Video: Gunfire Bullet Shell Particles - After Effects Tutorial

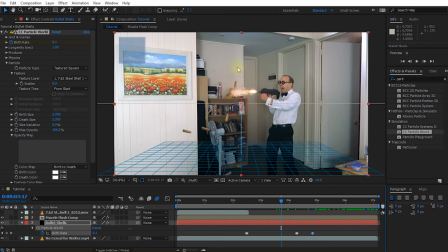[10:12]
Next, obviously all of particles are just being emitted in the center of the screen which is not where walters gun is so we now just have to animate the position of this producer to follow walters gun for that let's come to the point where we start emitting particles come up into the cc
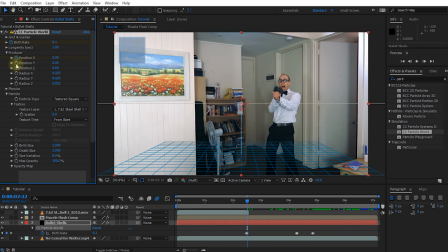[10:26]
particle world settings expand the producer and let's set a keyframe for position x y and z and reposition this producer like this little red circle here right on top of walters gun let's move forward a little bit and what i'm going to do now is i'm essentially just going to reposition this producer
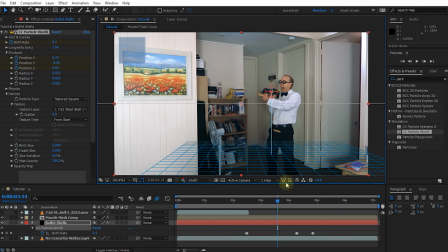[10:44]
to follow walter's gun as he shoots and as he moves around so i'm just going to drag this over a little bit to kind of keep following the gun oops there's a bit of quick movement here so make sure you do set a keyframe right before walter does that quick swing again with
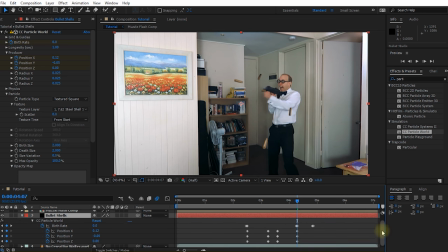[10:59]
the layer selected just press u and u again to reveal all the keyframes and you're going to see the keyframes for birth rate as well as position x y and z for the cc particle weld effect it's a bit easier to see let's reselect the cc particle weld effect and let's keep repositioning
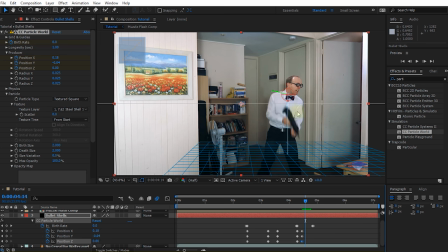[11:14]
that producer technically right here doesn't really matter where that producer is positioned because walter isn't actually shooting we just have to make sure that when walter continues shooting that producer is back in place at the right spot of the gun and i'm keeping the producer a little bit on the back end of
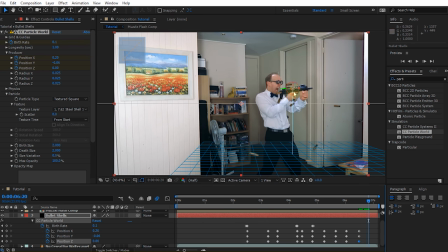[11:29]
the gun because that's technically where the position is where the shell would be ejected cool let's scrub back and check this out and yeah i'm gonna have to fix up the position of the producer a little bit here and there so i'm just going to slowly go through and just kind of fix
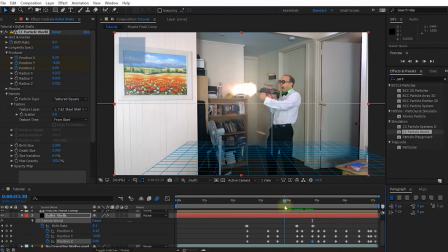[11:43]
this up and make sure the producer is always kind of at the back of walter's gun yep
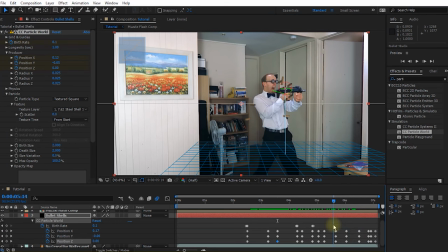[11:51]
i think that doesn't look too bad next let's deal with the fact that the bullet shells are like the shells of a giant gun they're humongous they're like as big as Walter's hand.
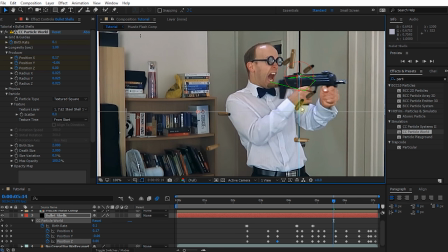[12:00]
Now, I did kind of leave them this big, so it's a bit easier to see on the screen recording, but now that we're getting a little closer to the final effect, we definitely have to shrink them down so they're a bit more proportional to the size of Walter's gun. For that, let's come to the birth size, and maybe we'll half it for now. Maybe we'll set birth size and death size to one.
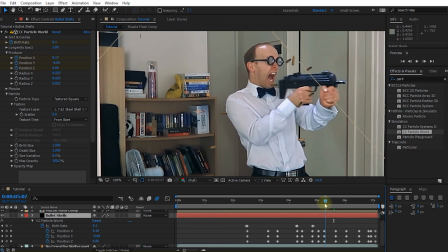[12:19]
And I would say that's actually not too bad in terms of just the sizing, the relative size of the shells to the gun.
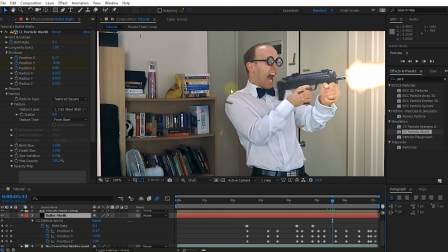[12:25]
So I think that actually looks quite good. Now I'm finding these bullet shells a little bit too dark, so I am going to apply a curves effect to the bullet shells layer. Let's drag that on there. And let's just bring up the brightness a little bit. Obviously not too far, just a little bit.
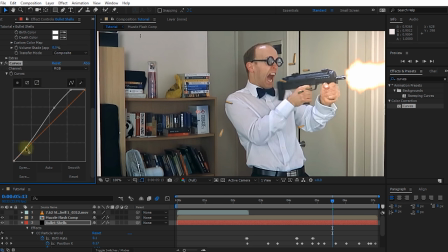[12:40]
And I think I might also add just a little bit more contrast. Cool, that looks quite good.
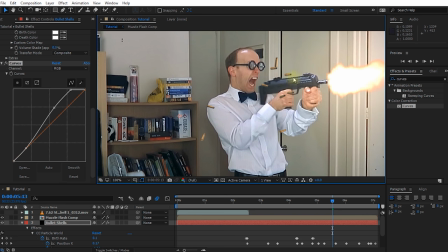[12:46]
Next, now that we're so nicely zoomed in, let's add some motion blur to these shell casings because they are being emitted from the gun with quite a bit of force. Now the standard way to add some motion blur obviously would be to enable the motion blur on the bullet shells layer and I
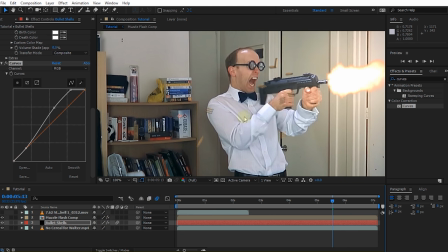[13:00]
already have it enabled on the composition but if you look at the motion blur rendered by these particles it actually looks a bit subpar, looks a bit crummy and again this is just the way the CC particle world effect renders out motion blurs for its particles so we're going to have to do a bit of tweaking and a bit of workaround to just make this look a little bit nicer.
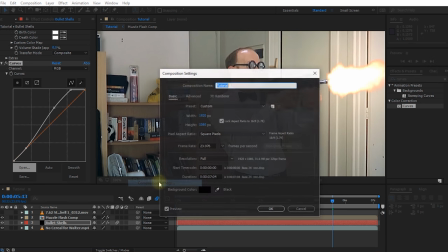[13:19]
If you open up the composition settings and go over into the advanced tab.
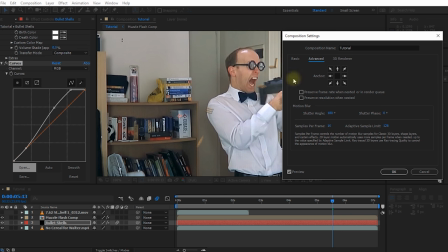[13:23]
In here you will find some additional advanced option for controlling the look and feel of your motion blur. However, while changing the shutter angle and the shutter phase will have an effect on the motion blur for these particles, increasing the samples per frame or the adaptive sample limit, which would increase the quality of the motion blur,
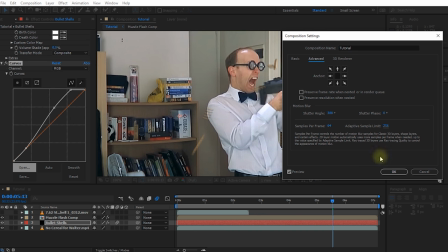[13:42]
doesn't actually do anything on the CC particle world effect. So let's cancel out of this and let's go another route.
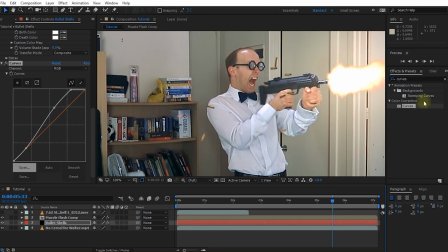[13:48]
Let's disable the motion blur on our composition and on the layer, and let's instead use the CC Force Motion Blur effect. Let's apply the effect to the bullet shells layer and wow, motion blur and it actually looks pretty good.
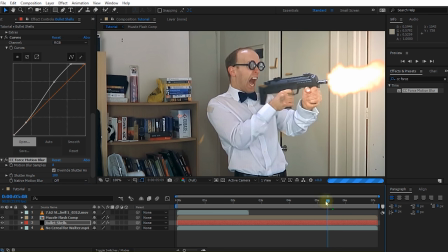[14:03]
However, you may have noticed that this was a little bit slower and have a navigate around now. You can see it's really making my computer work.